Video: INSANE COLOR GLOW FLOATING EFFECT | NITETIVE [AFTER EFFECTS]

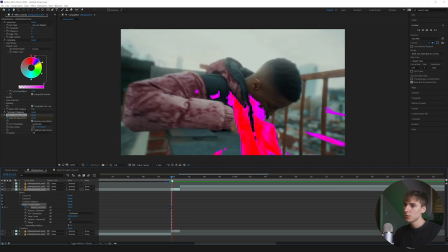But I think when it speeds up right here, because this actual clip is speed ramped here, I'm going to have it like when it speeds up and goes slow,
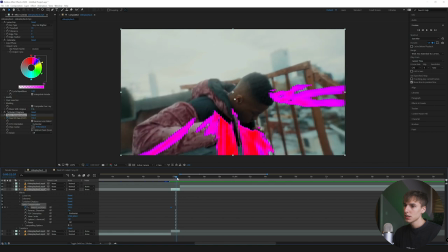I'm going to have it go in. So then I'm just going to keyframe right around here and maybe drag it out just a bit more.
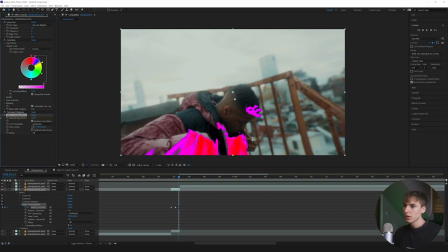And then go like 10 frames over and drag it really far down, maybe something like 70.
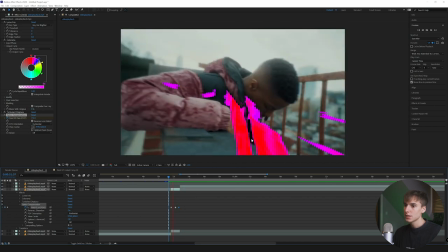And as you can see, it kind of just like slowly goes back onto him. And you can see that turbulence display is taking action here with all that warping.
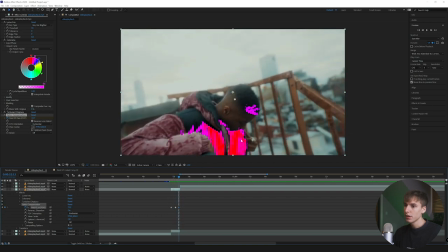That's already looking pretty cool, but the color and the harsh edges are just not what we're looking for.
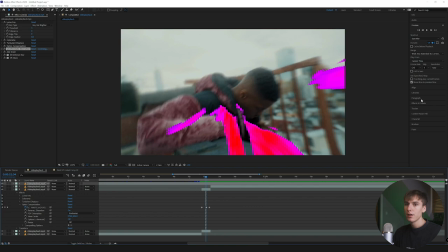So to get rid of that part of the effect. I like using an effect from Universe plugin called Chromatic Aberrations. You do not have to use this. It doesn't really do too much for the effect itself. I just think it's pretty cool if you turn up the edge blur a little bit and the radial blur a little bit.
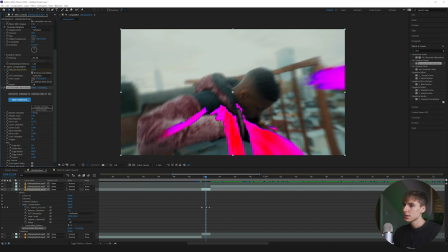That just kind of gives it a little bit more of a blended look. Like I said, you don't even really have to use this. And then I just turned on the master distortion. You can turn it up or down or whatever if you like those colors on the edges. You can turn it whatever you like, but I actually don't really like those, so I'm just going to turn it off. And like I said, that one's pretty optional.
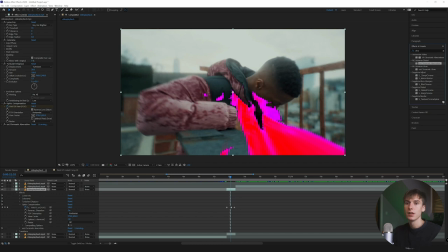It doesn't really do too much, and we're going to be using a different blur anyways in the next few effects to sell the effect, so it's not necessary. That's the only non-native effect in After Effects, so if you're following along, you can definitely skip that and your effect will still look cool. And then I'm going to drag add grain on. I just like adding a little bit of grain. It adds some texture to the actual effect itself.
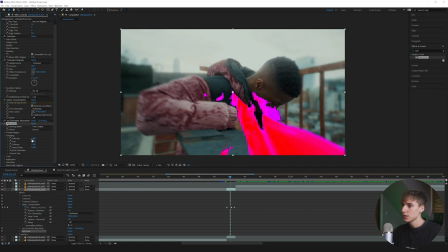I'm going to click final output because my computer can handle it, and I just like seeing what it looks like all over the clip instead of just in the little preview square.
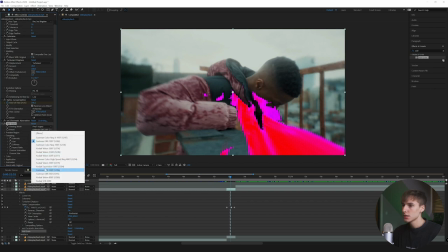And you can spend as much time as you want tweaking each of the presets. I like playing with the presets. I think some of the grain effects are pretty cool, and you can make the intensity whatever you want.
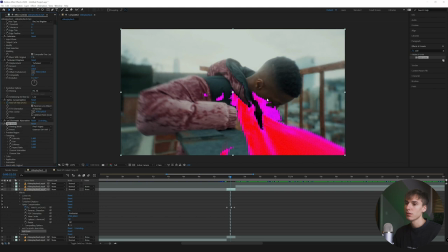I just want to say that I don't even think they use that in the effect done in this music video. I just like adding grain to a lot of stuff. It's kind of like my personal style. I think it adds a little bit of cool of effect. And then I'm also just going to go down here to color, make it monochromatic just so there's no color noise. And then, like I said, we're going to add some more blur. So directional blur here is pretty cool.
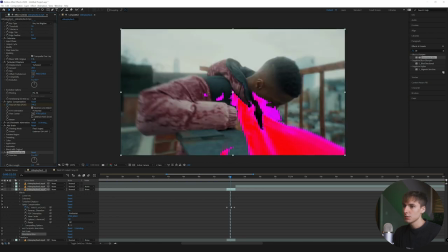I think it just kind of blurs the edges so it doesn't look as harsh. I'm just going to crank the blur length up until you start losing a little bit of that rough edges. You can do whatever you want. You can even keyframe it. For this effect, I'm not going to keyframe it, but if you had like a lot of movement, like if you had it move in real quick or whatever, you can add some more blur.
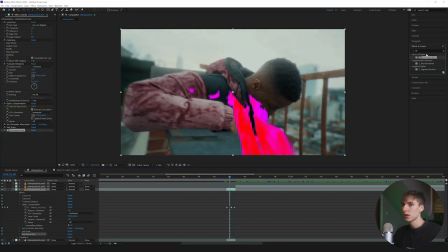I'm just not going to go ahead and do it. I don't think it's really necessary. Just another thought. And then the last effect I'm going to drag on is VR glow. This is just going to give it a little bit of glow. You don't have to do this. You can use sapphire glow. You can use a bunch of other glows. I like this one personally, and I mean, you don't even have to use a glow in general if you don't want. I just brought down the Luma threshold to zero.
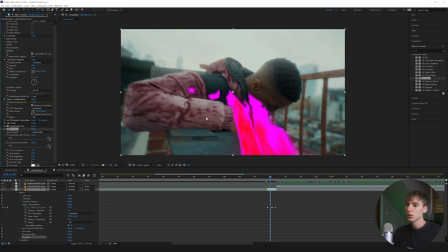That way it just has a glow throughout the whole thing, and it's not limited by how bright it is. And then I'm going to turn the glow radius down just a bit. Maybe something like 75 looks good to me. And then I'm just going to turn up the brightness until it has like a nice even glow. 5.8 looks pretty good. And then glow saturation all the way up. It's not going to do much because the colorama is already like super saturated.
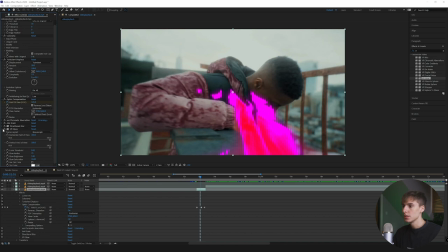But if there's anything that's not saturated in the clip, it'll just add that. So I just do it anyways. And then pulling that through, I'm actually going to drag the grain underneath the VR glow. So it still has that grain on top of it. And then I didn't look how blown out the glow itself was.
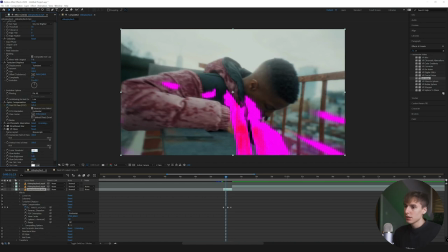So I'm just going to go to Luma Threshold and put it to something like 3.7. That way it still has that glow, but it's not too overpowering. And then this is when you can go back and play with the threshold. You can really just choose what parts you want. You could have it as big as you want, or you could also have it pretty small. I think I'm going to move it down to something like 7.
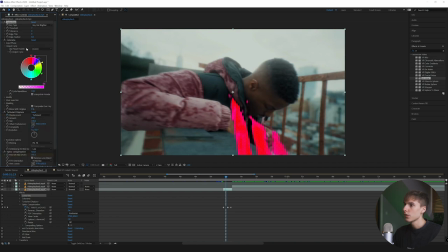And then I also always go back to the Colorama output cycle and just play around with the colors, so you can get more of a dynamic range, so you get like a lot more colors in here. And then again, this is all just about tweaking.
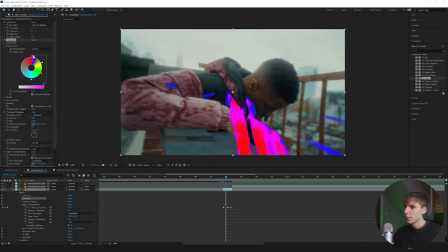I'm gonna add a little bit more of the colors back. And then because I did that, I'm gonna actually tweak the output cycle a little bit.
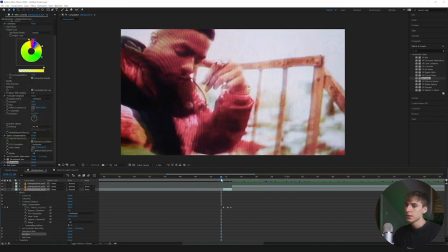And then just going through and tweaking a few last things. This effect, it's all gonna be different numbers for you guys.
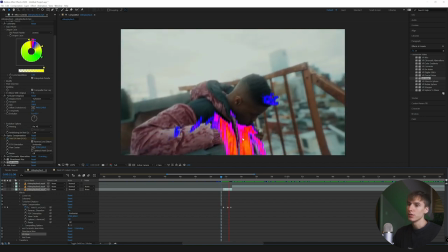Obviously, every effect here is just gonna depend on the color of the colorama, the Luma threshold of just your clip, just a bunch of different things.
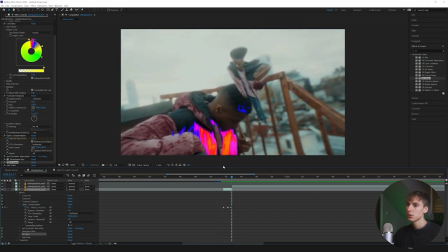So you can always spend as much time as you want tweaking. I think that effect looks pretty cool. I like having a little bit more of that color and make it look a little bit more infrared.
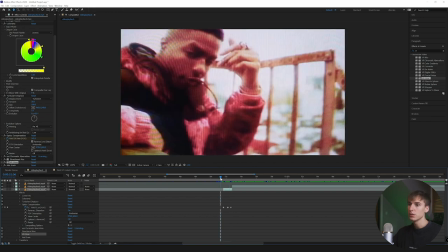I think that's just cool personal touch you can do to it. Definitely feel free to add a bunch of different effects.